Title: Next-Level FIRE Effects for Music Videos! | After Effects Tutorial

Yo what's good guys welcome back to the channel an intermediate lesson today we're going to be going through how to put 3d fire in any scene and how to make it any color you want disclaimer I'm going to be moving a lot quicker in this episode I've done a beginner's version so if you are a beginner don't watch this one first go watch the other one it's on my channel from about a week or two ago same 3d fire concept so yeah don't miss out any gaps in your knowledge go learn the basics and let's go okay guys here's the first thing you're going to
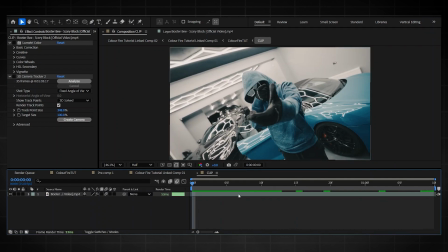[0:27]
do is you're going to go into your clip as you can see i've got mine here then you're going to add a 3d camera tracker just by going on the tab here now i've got mine open it's already tracked as you can see all i've done is clicked on render track points gone
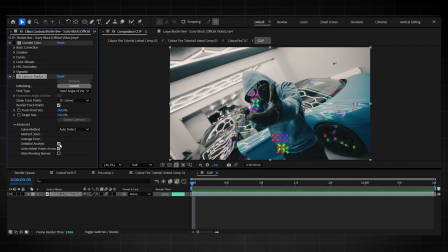[0:40]
down to advanced and clicked on detailed analysis okay just like this then wait for that to finish and then let's move on so now if you're in a situation where you can't touch any of these track points all you gotta do is click the render tracks points on and off again then they
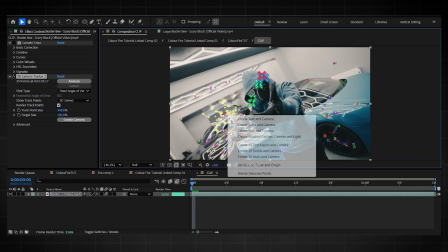[0:56]
should be fine so now you're going to click on a certain part where you think looks all right then go on to create solid in camera then
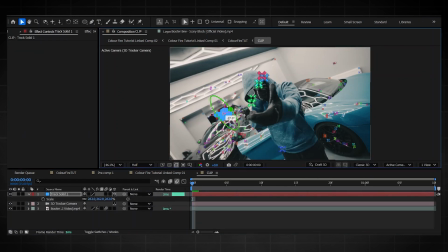[1:02]
size your solid up so you know what you're looking at then just tilt it around just so you can see it better now play for your clip and just make sure that the track is looking okay now to me that track point is all right so let's move on you're not going to delete this all you're going to do is hide it and then you're going to go on to p just so you can see these coordinates okay now you're going to bring in your fire assets i forgot to mention this at the start so i'm just going to show you how to do it before i even start anyway basically how you make all of this blue is you're going to add a deep glow to start with because the deep glow makes the fire look much more realistic then you're going to add a tritone effect then choose your midtone and then just put it to whatever color you like then from there it will just fix up just how it needs to be and that is how you get blue fire on all of
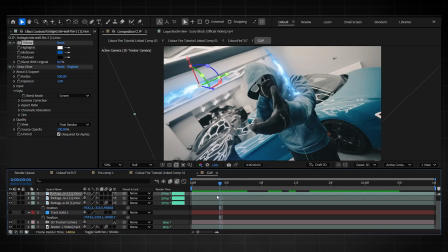[1:47]
your effects so you just add these two to whatever fire layer you have so now let's get started on how to do the effect next step turn off the render
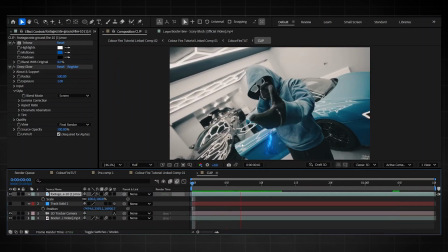[1:55]
track points now as you can see i brought in one of the fire effects from the google drive down below i mean it's
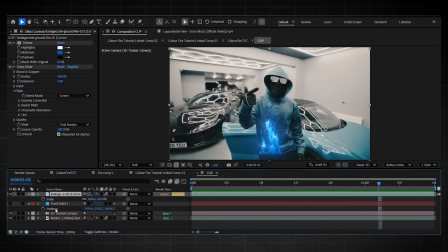[2:02]
looking very funny right now so let's fix that we've got a camera here so all you're going to do is click 3d layer and you'll automatically see it's
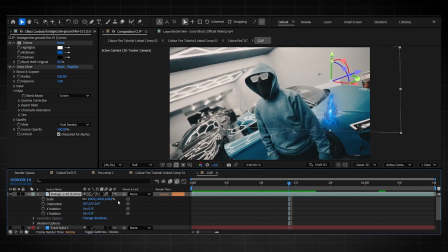[2:10]
starting to move around like crazy should i tell you why this is because it's not got the correct z value okay it's too it's too
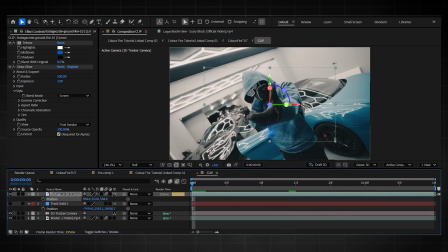[2:18]
close to the camera hence the reason it's moving so fast because how parallaxes work if it's further away from the camera it's moving less if it's closer to the camera it's moving more so now i'm going to drop a little trick for you guys you see this little track solid z point you're
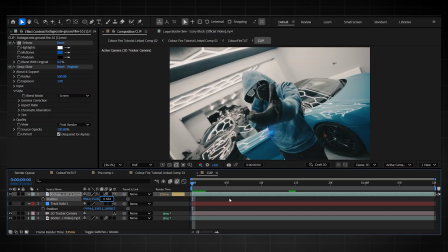[2:33]
going to copy that by pressing ctrl c and paste it to your top layer now all you're going to do is size it up so you can see it and then you're going to have a tracked point now i want this to be up in the front in the corner so all i'm
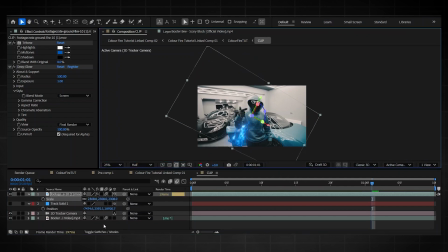[2:46]
going to do is scale it up a bit and now because it's actually in front let me just scale up a bit more maybe to 3k all i'm going to do is keep altering it like this but i'm actually going to bring mine the z value a bit more forward because it's closer to the camera that's the effect we're going for so i ended up adjusting it a bit more but this is how it's looking now all right guys now into the
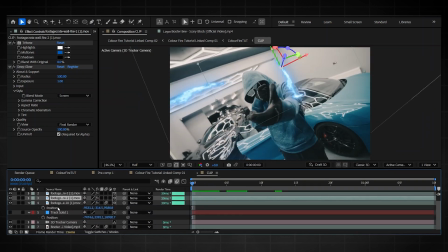[3:07]
next step intermediates you know what to do so basically i've used the same z value as the track solid and then brought it
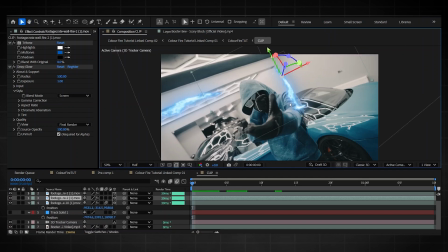[3:14]
forward or backwards depending on where it needs to be so now I've added a wall fire just onto that corner and then
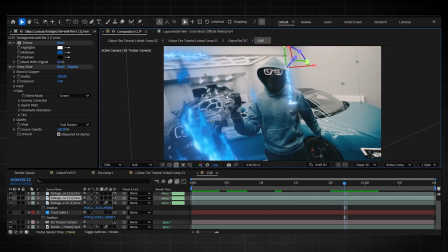[3:22]
I've added one up here and then that should have been it so I've added three different fires here on top a wall fire at the top a wall fire at the side there and also a wall fire there however I've made this one closer to the start of the clip so this whole clip
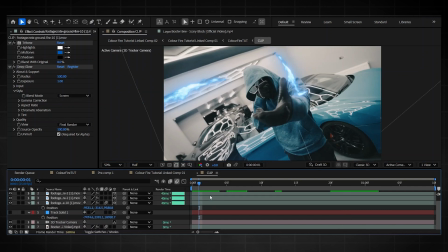[3:38]
I've just cut it down to our clip length you lot do the same for the back one I've made it a lot more towards the beginning so for one they
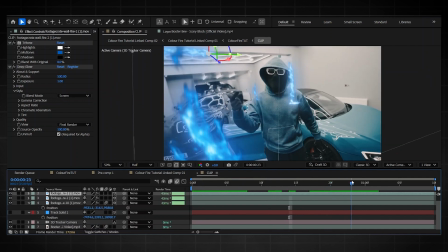[3:45]
don't look the same and two it just gives off that it's starting okay if you're not on an intermediate level yet then first
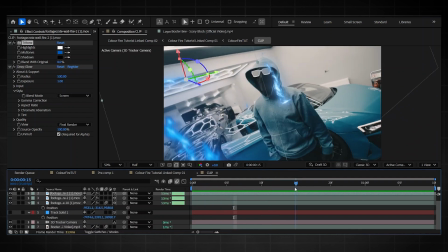[3:52]
of all this video isn't for you the one that is for you is another one i made maybe a week or two ago just go check it out on my